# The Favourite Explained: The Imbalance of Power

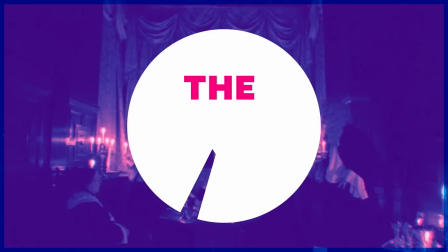Oh, it is fun to be queen sometimes. One can only imagine.
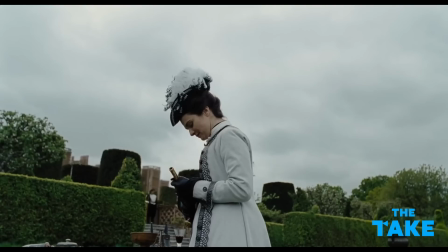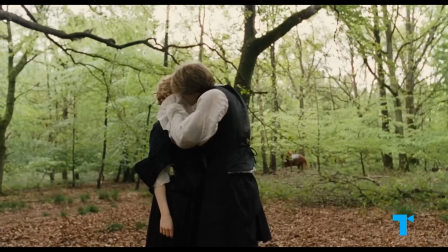Yorgos Lanthimos's deliciously odd The Favourite throws out all the rules when
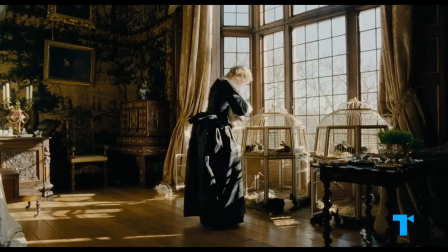it comes to the period piece and reinvents the form with a farcical punk spirit.
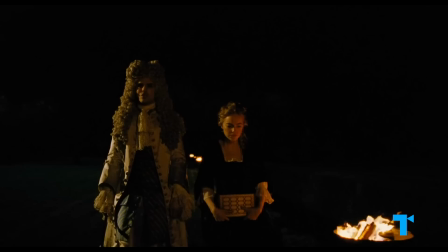This showcase for three stellar actresses is full of clever, symbolic storytelling and wry observations about our society.
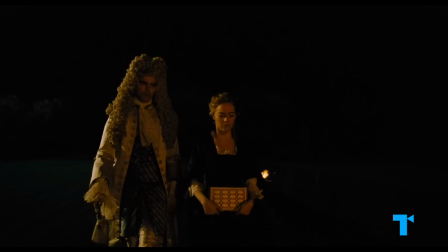But favor is a breeze that shifts direction all the time. Then in an instant you're back sleeping with a bunch of scabrous whores wondering whose fingers are in your ****."
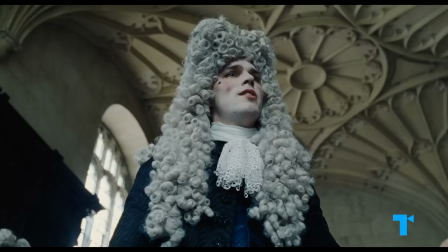Underneath the comedy, the favorite is a commentary on power. The screenplay was originally titled The Balance of Power.
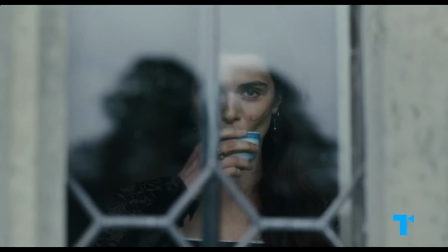No, take the day off, I command it! Someone must run things.
Here, history is just raw material,
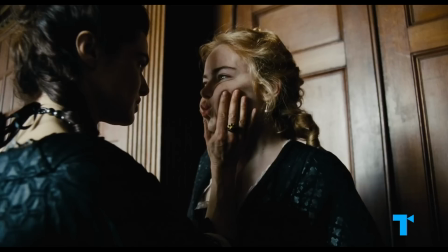a jumping off point to explore contemporary and timeless dynamics like how inequality breeds vicious competition.
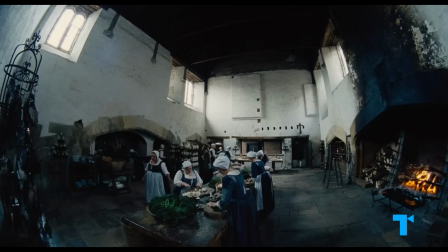Oh dear, the servant is dressed in the clothes of a lady. and how the intimate, behind-the-scenes relationships of leaders impact the lives of regular people.
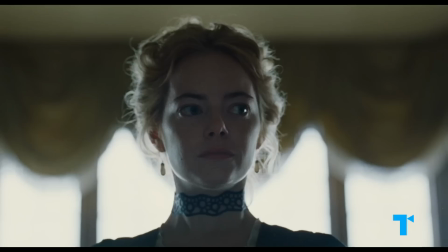Well, we should ask people. Get some people in from the villages and ask them. This is not how matters of a state are dealt with.
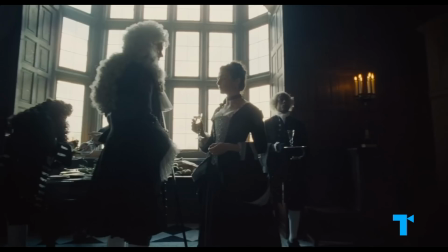People are led. They do not lead.
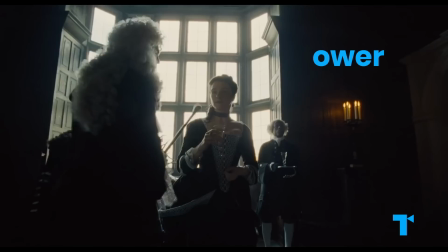So here's our take on how The Favourite is a sophisticated meditation on power, class, and love.
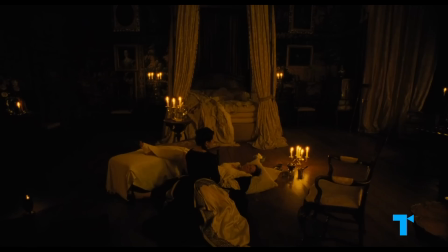Are you still there? Yes.
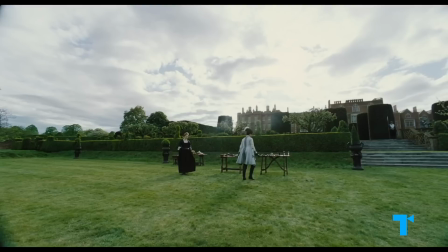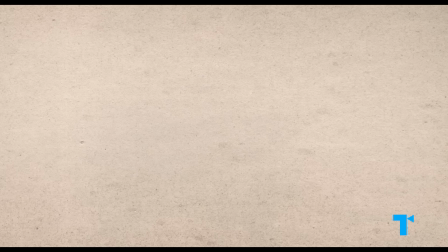If you're new here, be sure to subscribe and hit the bell to get notified about all of our new videos.
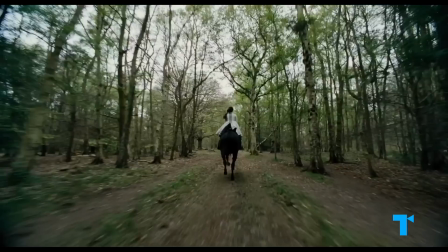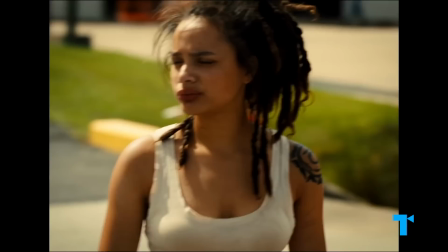One of the first things you'll notice about the visuals of the favorite is that it's shot wide. Very wide.
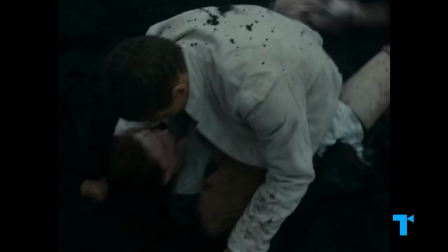Cinematographer Robbie Ryan, who's known for his work with Andrea Arnold including another period piece that doesn't feel like one, Wuthering Heights,
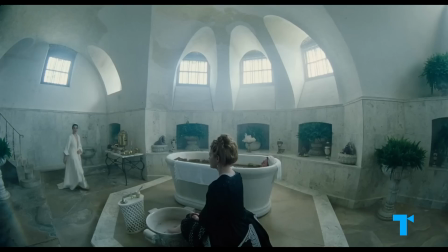said here that they even used a 6mm fisheye lens, which is about as wide as it gets.
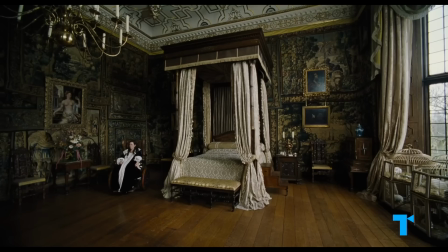The wide view means we're always seeing the characters in their space.
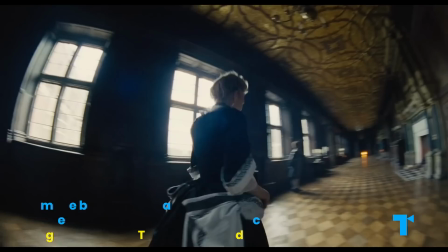Lanthimos said, quote, Quote, From the beginning, I had this image of these lonely characters in huge spaces.
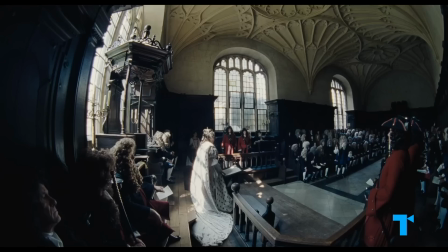So the visuals express the loneliness, isolation, and fear of these people at the top of society.
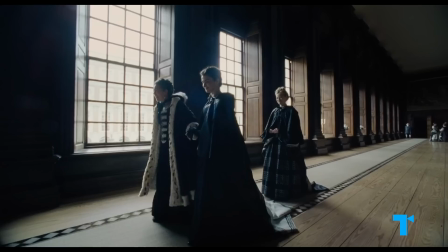I must be ready. I need how to be ready when I do not know who my enemy is.
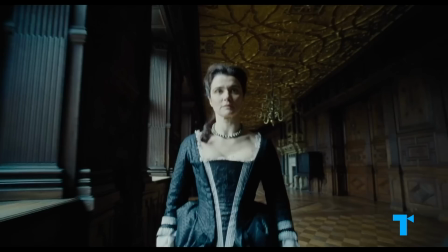We see the characters frequently traversing these long hallways, sometimes from the ultra-wide angle,
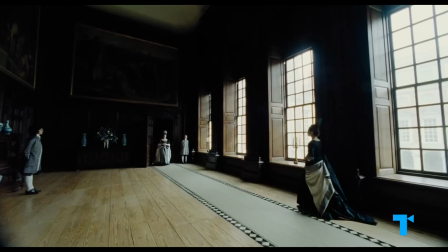emphasizing that getting around this palace is a long journey, during which the characters are surrounded by an emptiness and exposed and visible to the court,
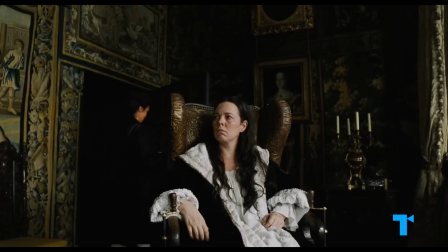as if they're on stage.
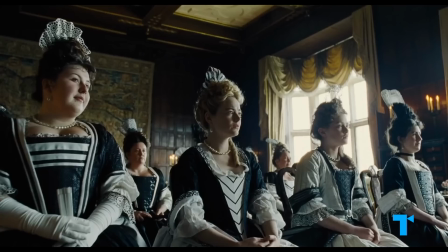Production designer Fiona Crombie said the movie's color palette came from the black and white marble floor of Hatfield House, the English manor where the film was shot.
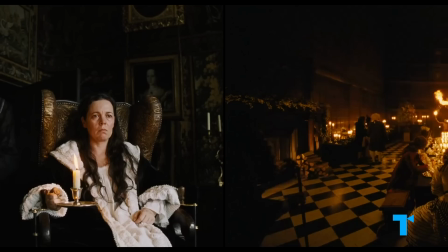Three-time Oscar-winning costume designer Sandy Powell dresses the upper-class ladies and the Queen in that black and white of the floor,
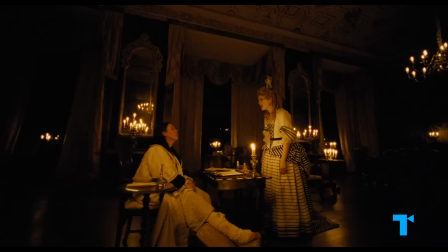so it feels as if they are part of the palace,
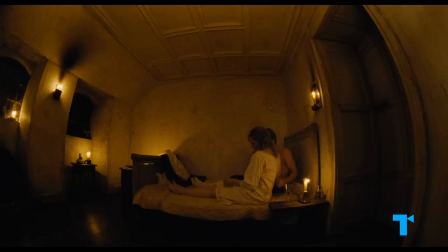merged with this opulent yet terrible environment they can't escape.
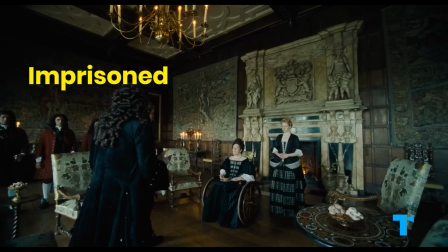Ryan elaborated that the claustrophobic effect of seeing the whole room at once makes us feel the characters are imprisoned by this space.
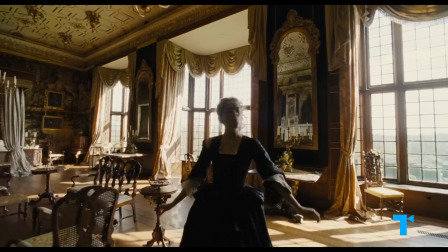Constant camera movement is also central to the visual approach.
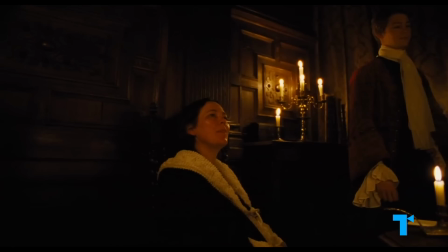Lanthimos wanted the camera to always be fluidly moving, almost like a character itself.
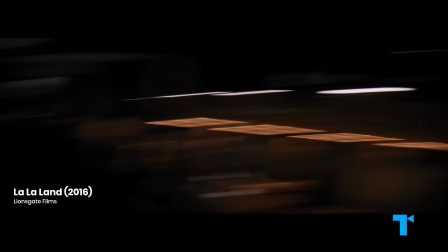The film has a lot of whip pans, but whereas a whip pan on most lenses just looks like a blur.
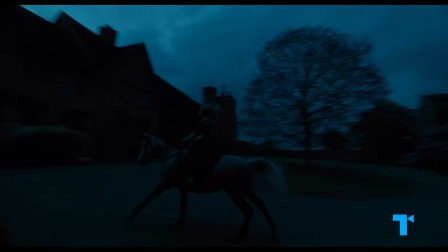As Ryan explained, when you do a whip pan on a very wide lens, quote, you're seeing the whole room move around.
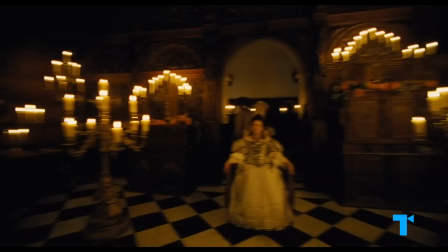So again, through the style of this moving camera,
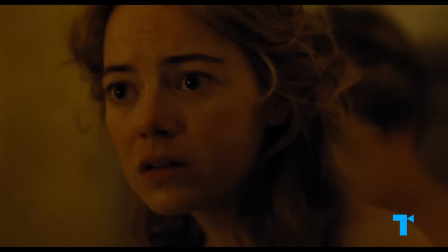Lanthimos is making us aware of a continuous world pressing in on these characters, allowing them no way out.
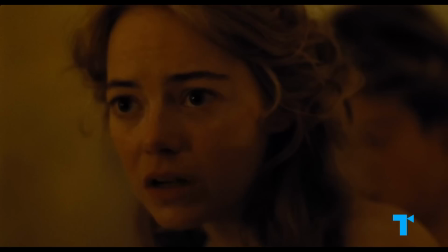My life is like a maze. I continually think I've gotten out of it. I need to find another corner right in front of me.
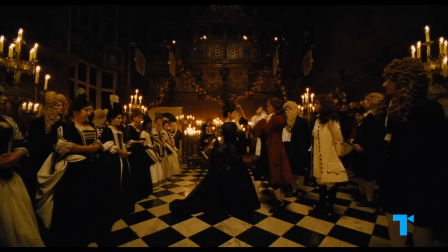The ultra-wide shots also visually support the comedy of the film by making the space look strange, altered, absurd.
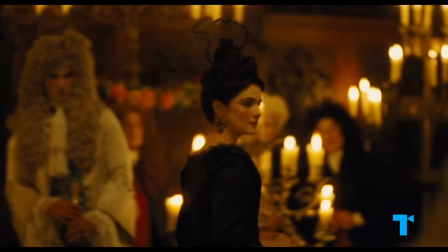The lens of absurdity applied to the period drama feels appropriate,
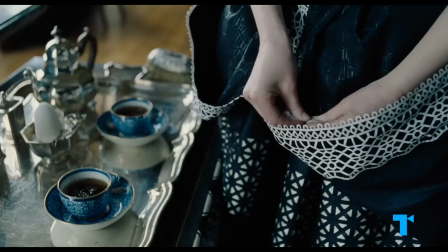because we can only imagine that the lives of these wealthy court aristocrats were absolutely mad.
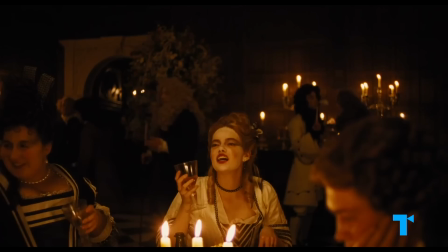They had little to do with their time but scheme, backstab, and live outrageously decadent lives of luxury.
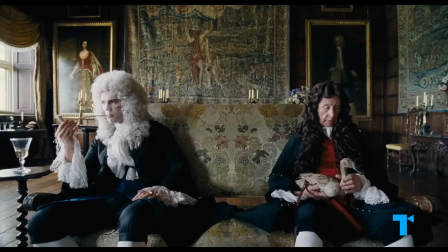So of course they're going to spend their time on pointless things like obsessing about ducks.
"'The ratio is a prize worth stealing. He does not leave my side." keep him away from me or I will pull his liver out and eat it with a cornichon."
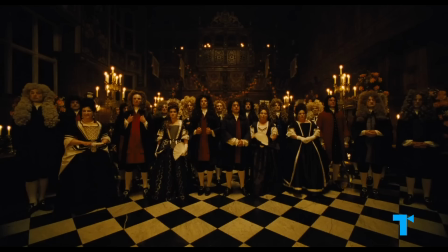And throwing oranges at this guy.
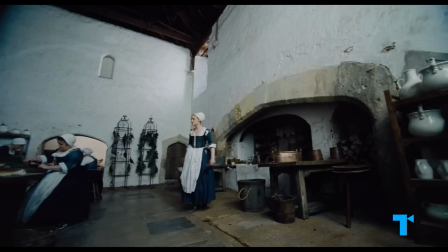Which brings us to one of the subversive strengths of the favorites, not getting too uptight about period details.
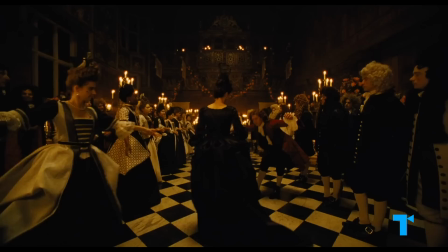This is a film that clothes the low servants in recycled jeans,
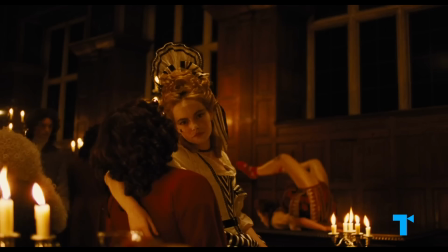but the favorite is probably more true in spirit to what it would have felt like to be part of the inner circle of a royal 18th century court.
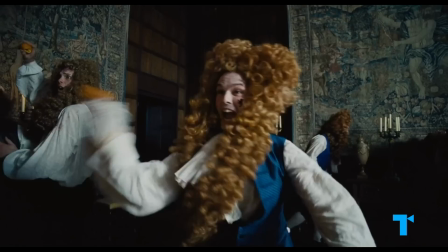– to live this over-the-top, luxurious, sensuous, wild lifestyle.
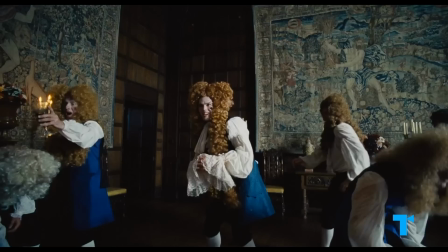The orange-throwing sequence has a brutality to it, so the sequence captures the violence that underpins this frothy,
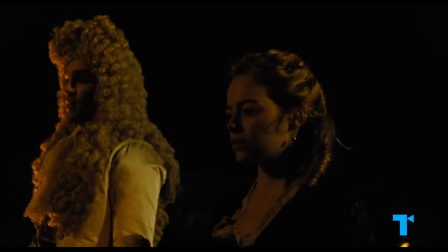mannered society, in which pleasure is derived from hurting and humiliating those who have less.
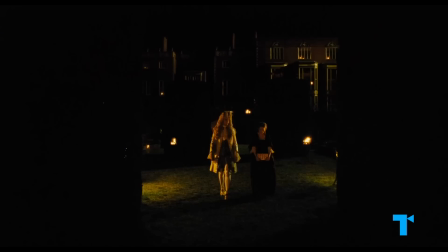It is important to make new friends, is it not? Yes, if that's what's actually happening here.
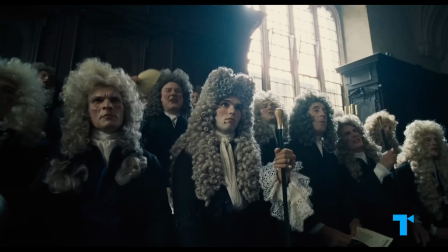Not veiled threats under the guise of civility.
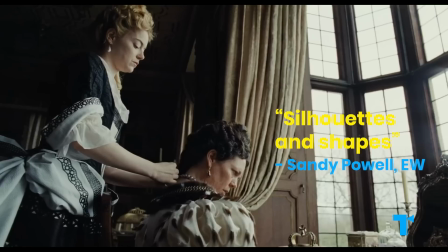In the costumes, Powell said she cut out a lot of period-appropriate elements but kept the silhouettes and shapes of the time.
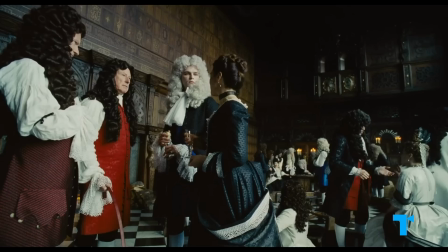And that's exactly what the film as a whole is doing, getting rid of historically accurate surface details to zero in on the deeper spirit of the times.
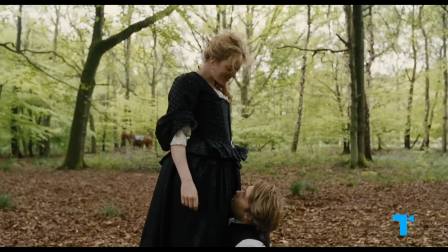There's also an aspect of the favorite that is playfully revisionist history, its gender dynamics,
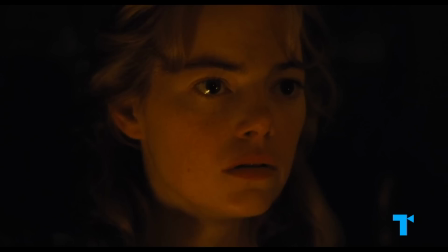the way the film sidelines the men, I apologize for douche,
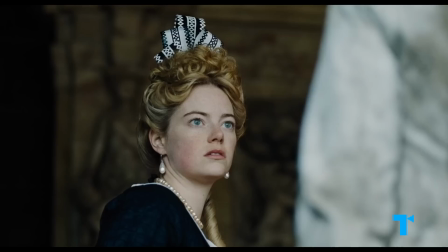what I'm thinking. turning them into puppets and afterthoughts Congratulations on your wedded bliss.
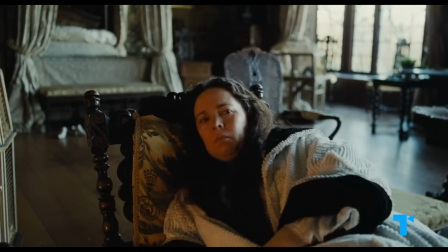is a fun kind of wish fulfillment. Case in point, Anne's husband was actually living for most of the time we see, but he's completely left out of the film.
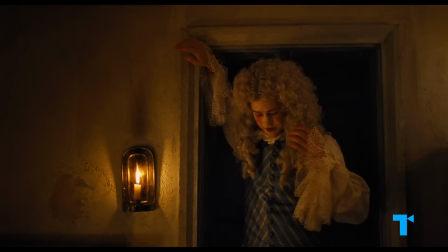While we're generally used to seeing females done up in extensive makeup and hairstyling, here it's the men who look like, as Powell said, quote, ridiculous-looking peacocks.
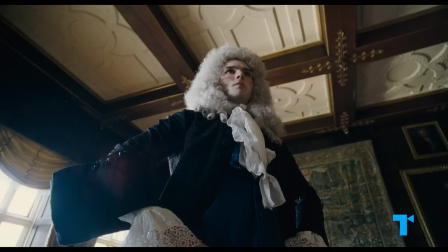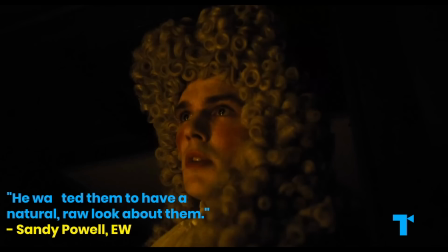She said Lanthimos wanted the women to have a natural, raw look, while here, for once, it's the men who are the background decorations.
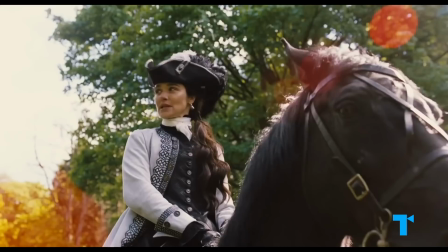These women compete through a combination of the stereotypically masculine and feminine. one wears masculine riding gear,
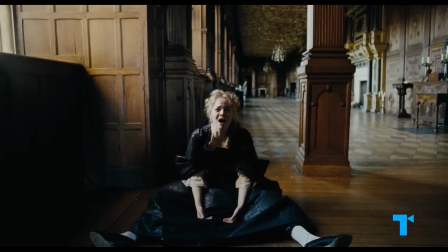plots wars, and loves shooting a phallic gun.
Let's shoot something.
The other is the image of feminine honey, using mock weakness as a weapon.
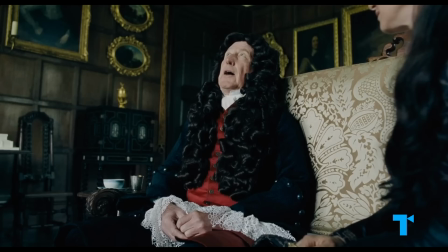Still, while it might be tempting to search for messages here about what women in general are like in power,
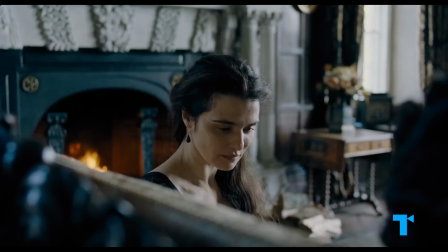I do not know of women and their feelings, but I know they nurse their hurts like wailing newborns.
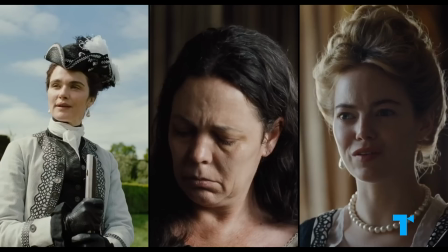You're often. I feel a surge of desire to see your nose broken.
Lanthimos's point isn't that these three people stand for all women.
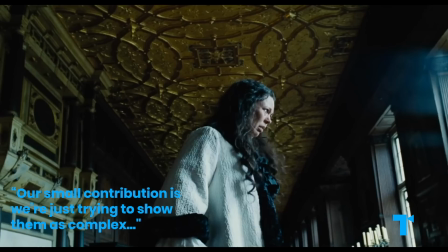He said, "...what we tried to do is portray them as human beings. Because of the prevalent male gaze in cinema, women are portrayed as housewives, girlfriends.
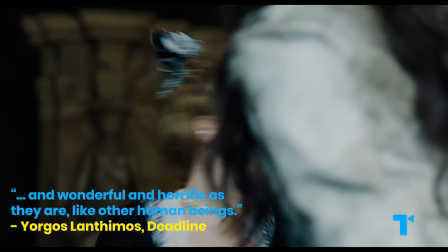Our small contribution is we're just trying to show them as complex and wonderful and horrific as they are, like other human beings."
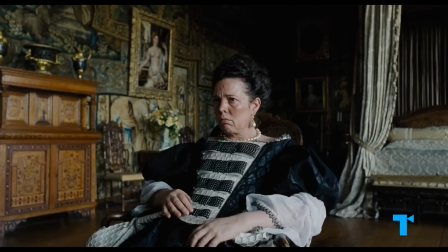The battle between Sarah Churchill, Duchess of Marlborough,
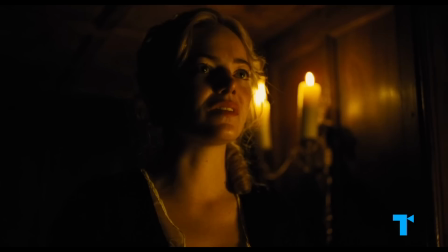and Abigail Hill yields three stunning performances by Olivia Colman, Rachel Weisz, and Emma Stone.
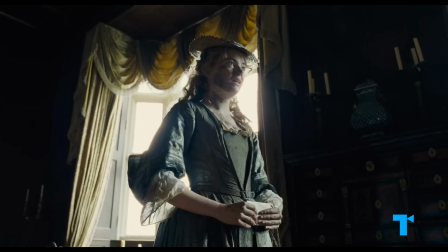We enter this world through Abigail, encouraged to side with the underdog.
I hoped I might be employed here by you, as something.
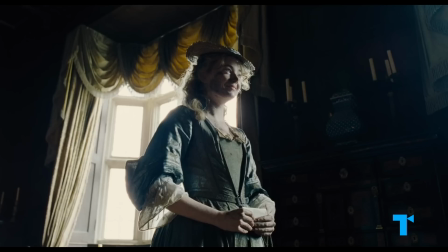A monster for the children to play with, perhaps. Yes, if you like.
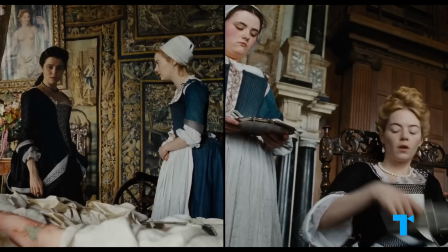And even as she reveals more and more of a cold-blooded, ruthless nature and supplants Sarah as the favorite, we might be tempted to think at least not much has changed.
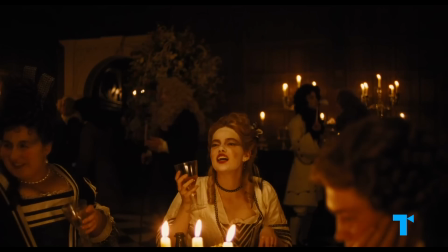That one tyrannical favorite has replaced another.
Do it again!